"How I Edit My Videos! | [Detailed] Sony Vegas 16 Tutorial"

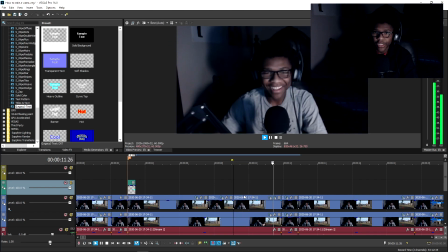(14:27)
if i'm in full preview i was born first you can you can see how it's like a really smooth you can mess around with the amplitude
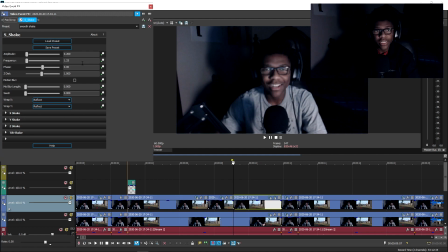(14:34)
that makes it to where how large the shake is and the frequency is how fast the shake goes and for the aggressive shake i've used this in
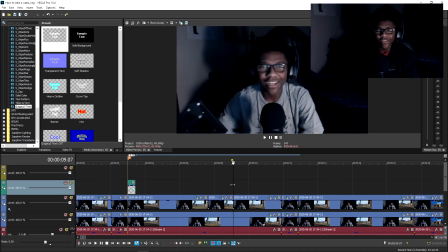(14:42)
situations where i'm screaming or someone else is screaming you can use it for anything else if you want to though i was born first yeah it looks kind of crazy but just use that in the right situations now let's say i want to add a funny meme like after this part right here
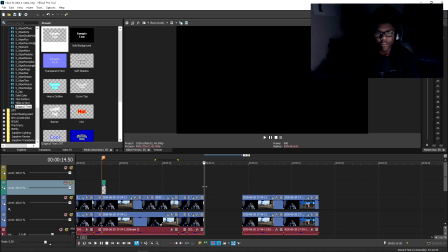(14:56) go ahead and say it you're gonna die first i just want a funny video to pop up right after he says that first okay
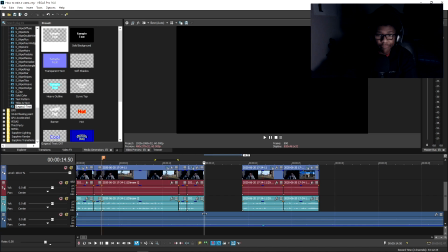(15:03) this goes for everybody if you want to add a meme and include that video along with it make sure you cut out the music for however long that meme
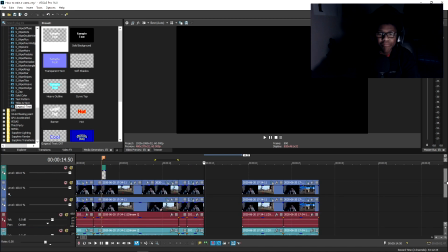(15:11)
is playing you don't want to hear the music playing in the background while that meme is playing make sure the meme is appropriate for that part
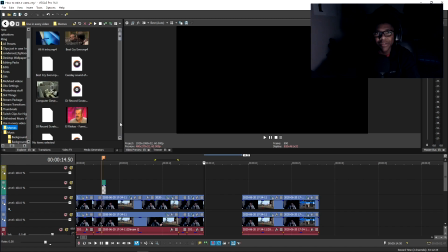(15:17)
of the video don't just throw in memes just because it won't really make sense and then your viewers will be confused all right so i chose my
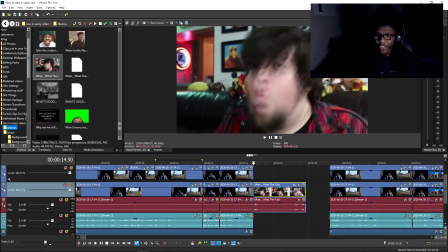(15:24)
meme it was that one john tron meme where he screams what but remember i dragged a new
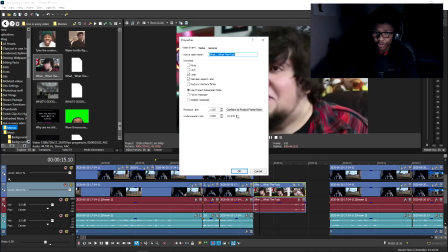(15:29)
clip in so we're gonna right click go to properties disable resample
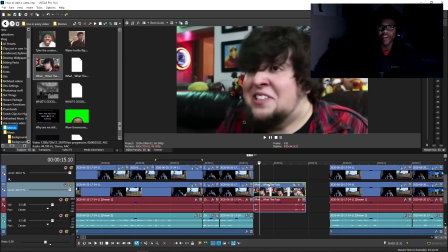(15:34)
never forget that if you don't remember anything else from this video using sony vegas always remember to disable resample and to ctrl s save
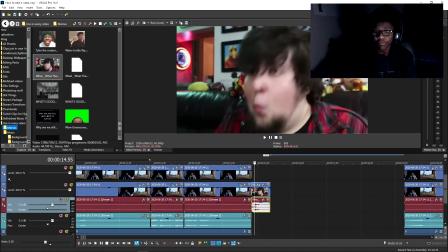(15:43) your project while you're editing make sure if it's a screaming meme or a pretty loud meme lower your volume accordingly and also i'm going to drag the main
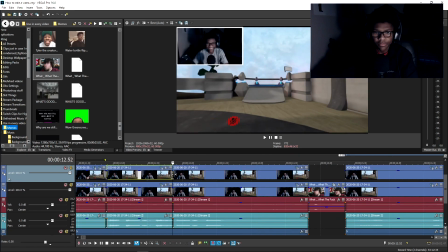(15:52) footage back so that we're finished with the meme now let's see how it looks go ahead and say it you're gonna die first and now
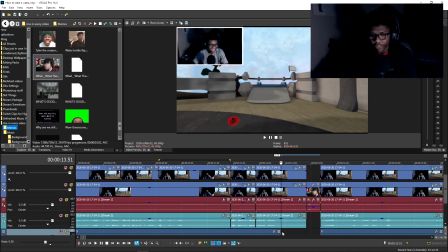(16:01)
that i think of it i'm also gonna cut out the music when jaylon says you're gonna die first because it's like a funny part of the video
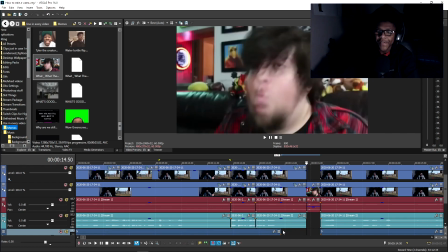(16:07)
be sure to do that in your videos as well if you know like someone says something very funny or crazy you don't have to do it
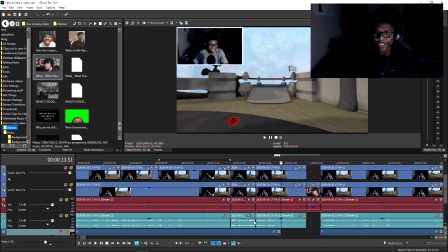(16:14) every time but sometimes you can cut out the music and it just makes the effect that much better go ahead and say it go ahead and say
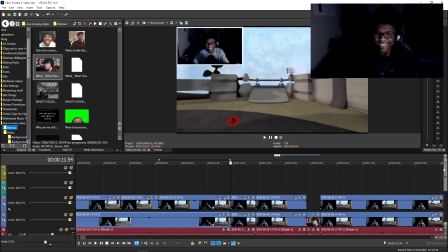(16:21) it you're gonna die first and also when he says that that could be another part of the video where you subtitle it if you want to
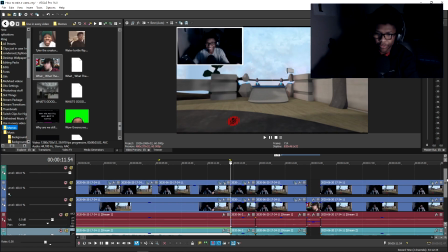(16:28)
i'm not going to just give you all some ideas for your own videos also you'll see a lot of times i'll just cut out the webcam
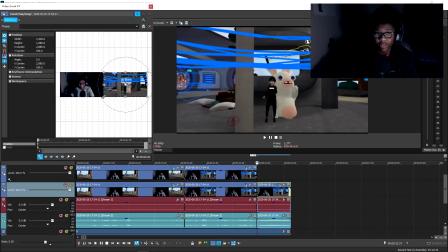(16:34)
and i'll just show the gameplay for a second because i'm focusing on a moment in the gameplay i'll just cut that out use the pan and crop
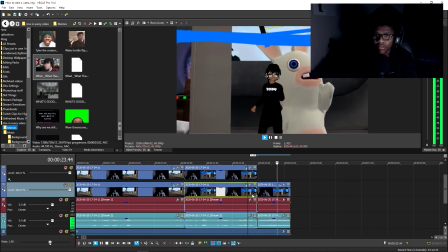(16:40)
tool zoom in on my avatar really quick and see how it's kind of like holding a note you can also
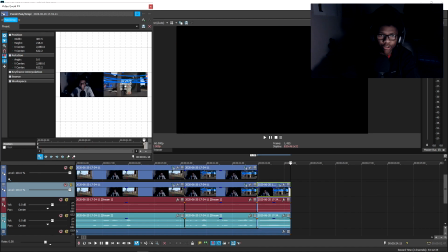(16:47)
use that to zoom in on your character the whole time while you're doing that noise that's all i know
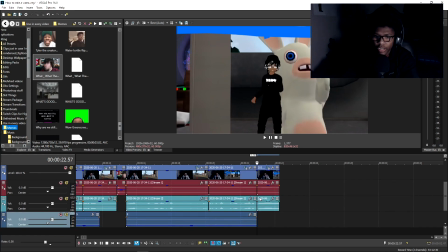(16:56)
just like that i'm also gonna cut the music out for this part uh sometimes i like to add an audio effect y'all hear it sound like an echo
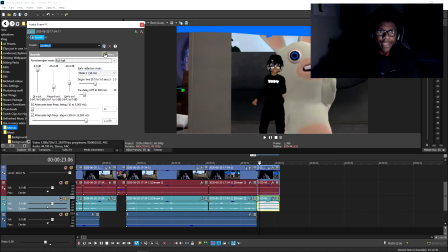(17:04)
or something the effect i use is reverb i'll double click on it press okay and then my preset is literally called echo if you
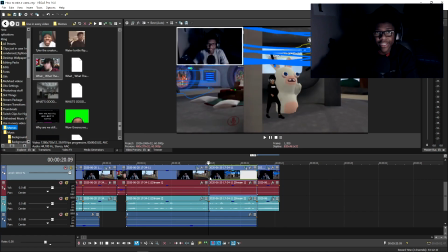(17:12) want to copy this go ahead you're welcome so now let's see how this sounds i look more swaggy than you though that's all i know y'all heard that y'all kind of heard it let me drag out the audio really quick so i can really hear the effect than you though that's
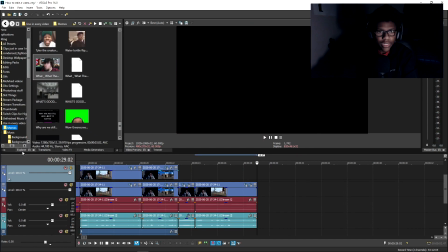(17:28)
all i know there we go and i didn't add it while i was making the video but while i'm cutting just the
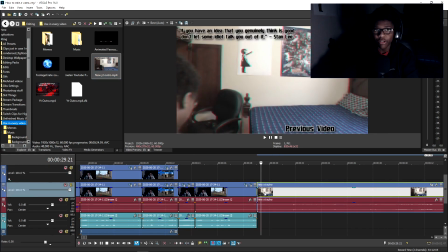(17:36)
cutting part that's usually when i add my outro as well because i know it's at the very end of the video just drag it in and then make sure you disable
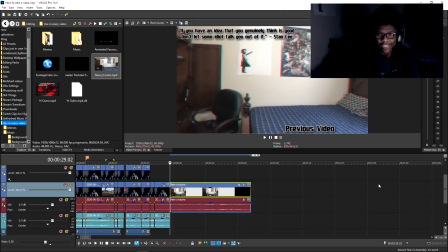(17:44)
resample and after i know that i've added every effect i do a double check i make sure everything is good i make sure i didn't misspell something on a text because i'm letting y'all know right now i've done it before and i had to re-render a whole video just for one
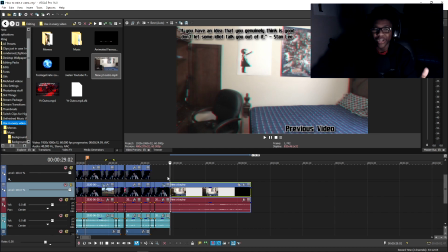(17:58)
word being misspelled i like to make my videos pretty much spotless so when i see a minor mistake after i rendered it i'll re-render a whole new copy i don't care shoot i'm trying to give you all the best quality i'm not settling for anything less so say i double checked everything
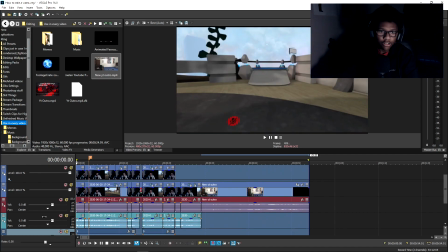(18:13)
i'm ready to render i'll click and drag at the very end i'll drag it all the way to the beginning to make sure every part of the video is
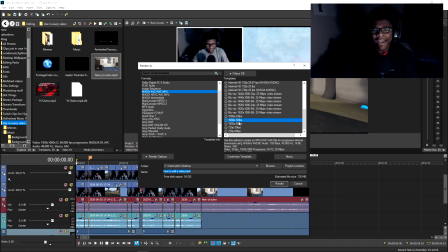(18:21)
included i'll go over to file render as and i have some really cool render settings as well but when you're here for those of